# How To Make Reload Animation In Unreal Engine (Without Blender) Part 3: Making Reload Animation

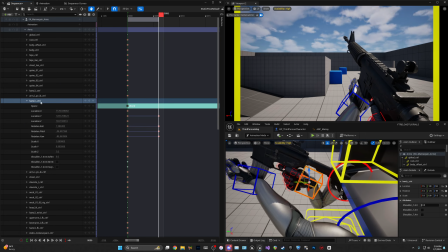493s
So I'm just going to go to the hand R and just hit the keyframe here, so then it adds all the other ones. Now you don't need to do scale and all the other ones, but you could just add the one that's missing, but I'm just going to do that for now.
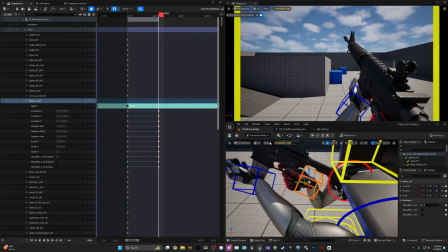511s
So now we have where it comes up. I'm going to actually make it come up a little farther,
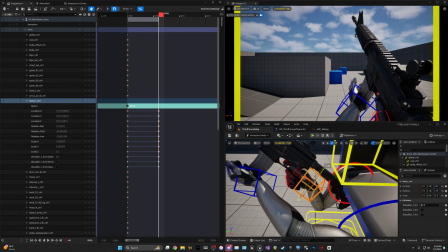519s
and I'm going to tilt it probably like that.
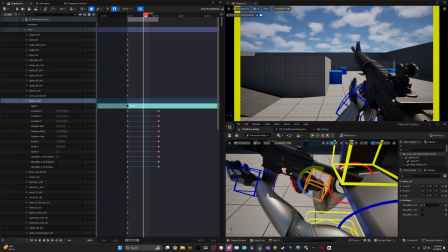525s
And then I'm going to go 3 frames. Now, if you have a more robotic type of, you know, your character or a robot or something,
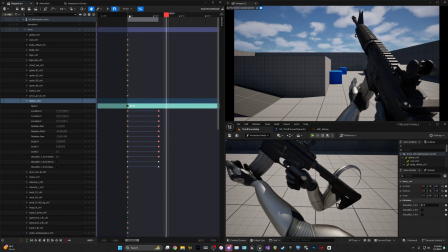534s
this is, you know, that's great. You can keep it like this.
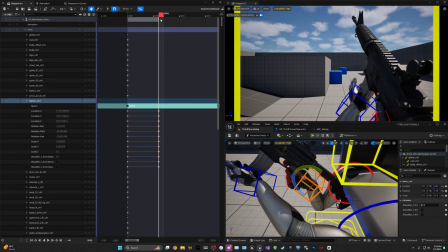538s
But more realistic, when you pull a gun up like this, it's not going to like go straight up.
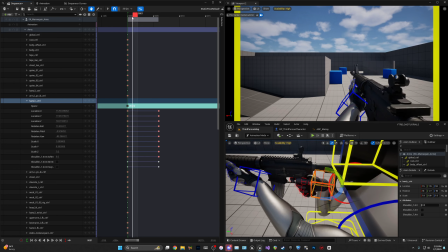546s
There's not going to be like no movement in between there. In, you know, real life, there's going to be some movement in between. It's not just going to go straight up. So if we go to, I'm going to go half of
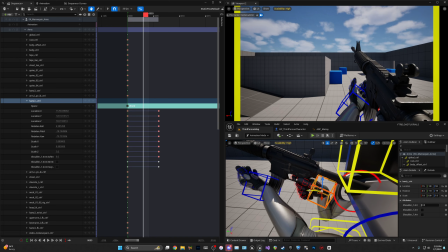557s
this part of the animation, and I'm going to drag the gun forward. So then when you bring a gun up, you'll have like this little bit of movement.
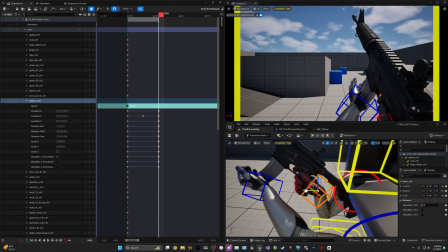567s
So it's like bring it up. I might even bring the gun back some, so there's a little bit more movement.
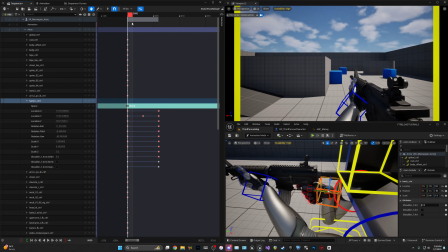574s
As you can see, it's like you're pushing momentum up or forward and up, like you're actually bringing it up, like kind of gravity is like pushing it down.
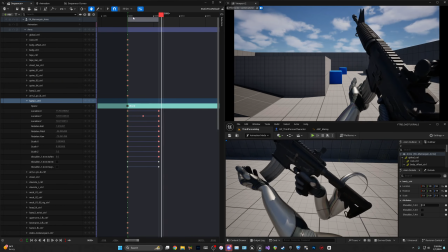583s
So it kind of looks like that, which is how I want to keep it.
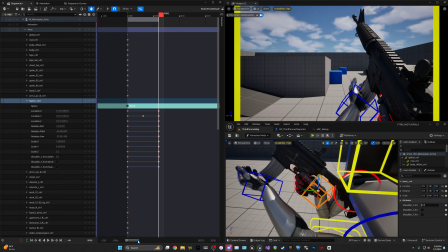588s
And then after we do that, we're going to click on the left hand.
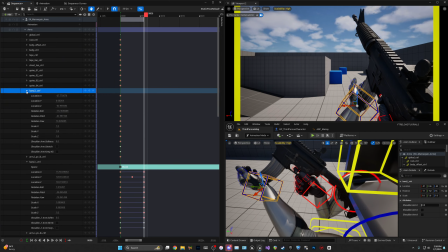593s
Now the left hand, we do not have to add a spacing.
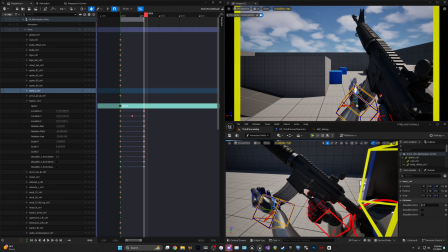597s
But if you aren't using left-hand IK in your game, you probably do want to put this in world space, like we have the right one.
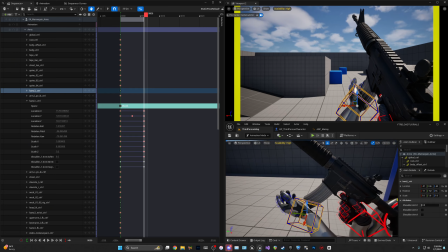612s
So when like you're moving the gun and doing things with it, it'll be a lot easier.
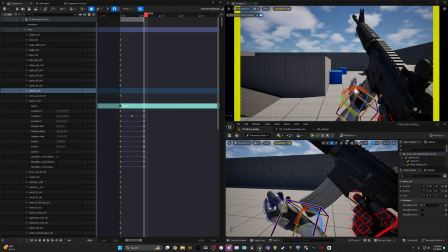618s
So now I'm going to just rotate the hand
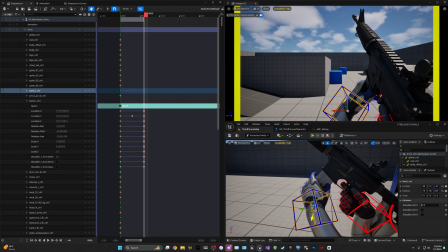623s
as it would be like when he's grabbing the mag right before he's about to pull it out.
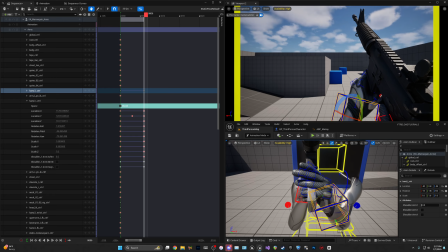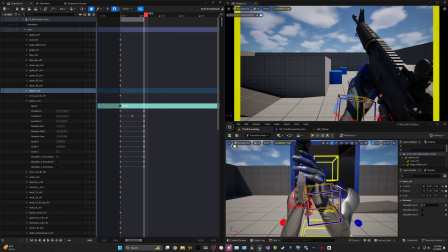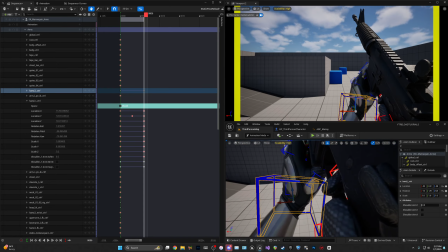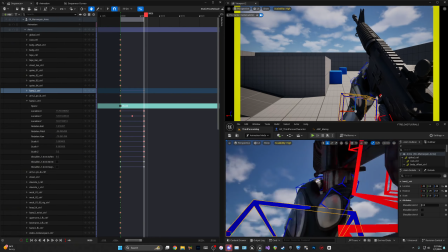655s
I think something like that's pretty good.
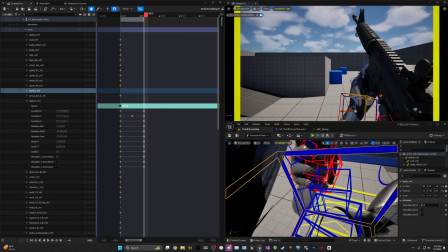657s
Now I usually like to put the hand in the position that it needs to be, and then I'll come and get the,
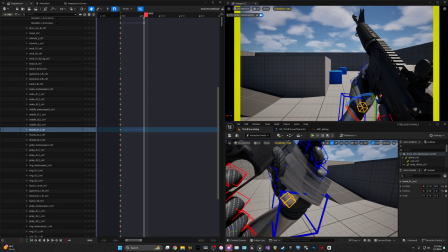666s
I think this is the thumb. Yeah, it is. I'll also put the thumb in the right location that it needs to be in.
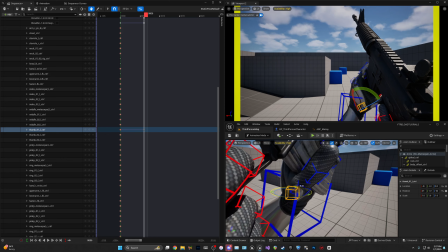677s
Because by moving the thumb, you know if the hand is in the right spot. So by moving the thumb, you'll know if you'll need to move the hand to readjust.
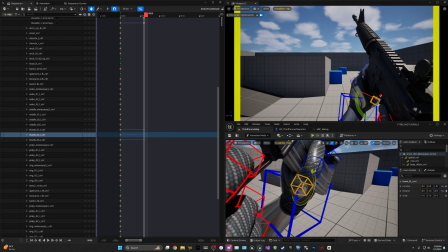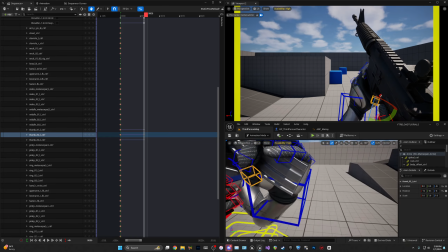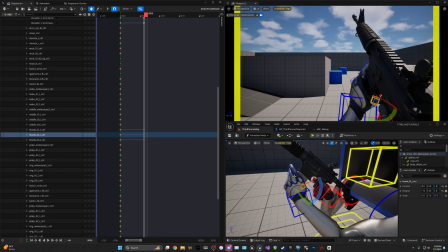704s
So I think that's pretty good. I'm not going to do the other fingers yet. I'm going to do them after we're done with the animation, or doing the other parts of the animation. And then now we're going to add a constraint to the left hand, which is going to be constrained to the mag.
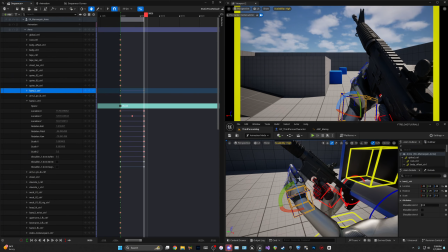723s
So when we move the mag bone, the hand is stuck to it and goes wherever we move it. So you want to make sure you're on the end of after he has his hand on the gun.
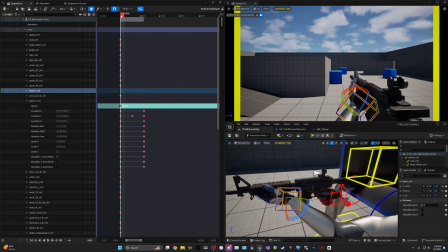734s
Actually, before we do that, well, it doesn't matter.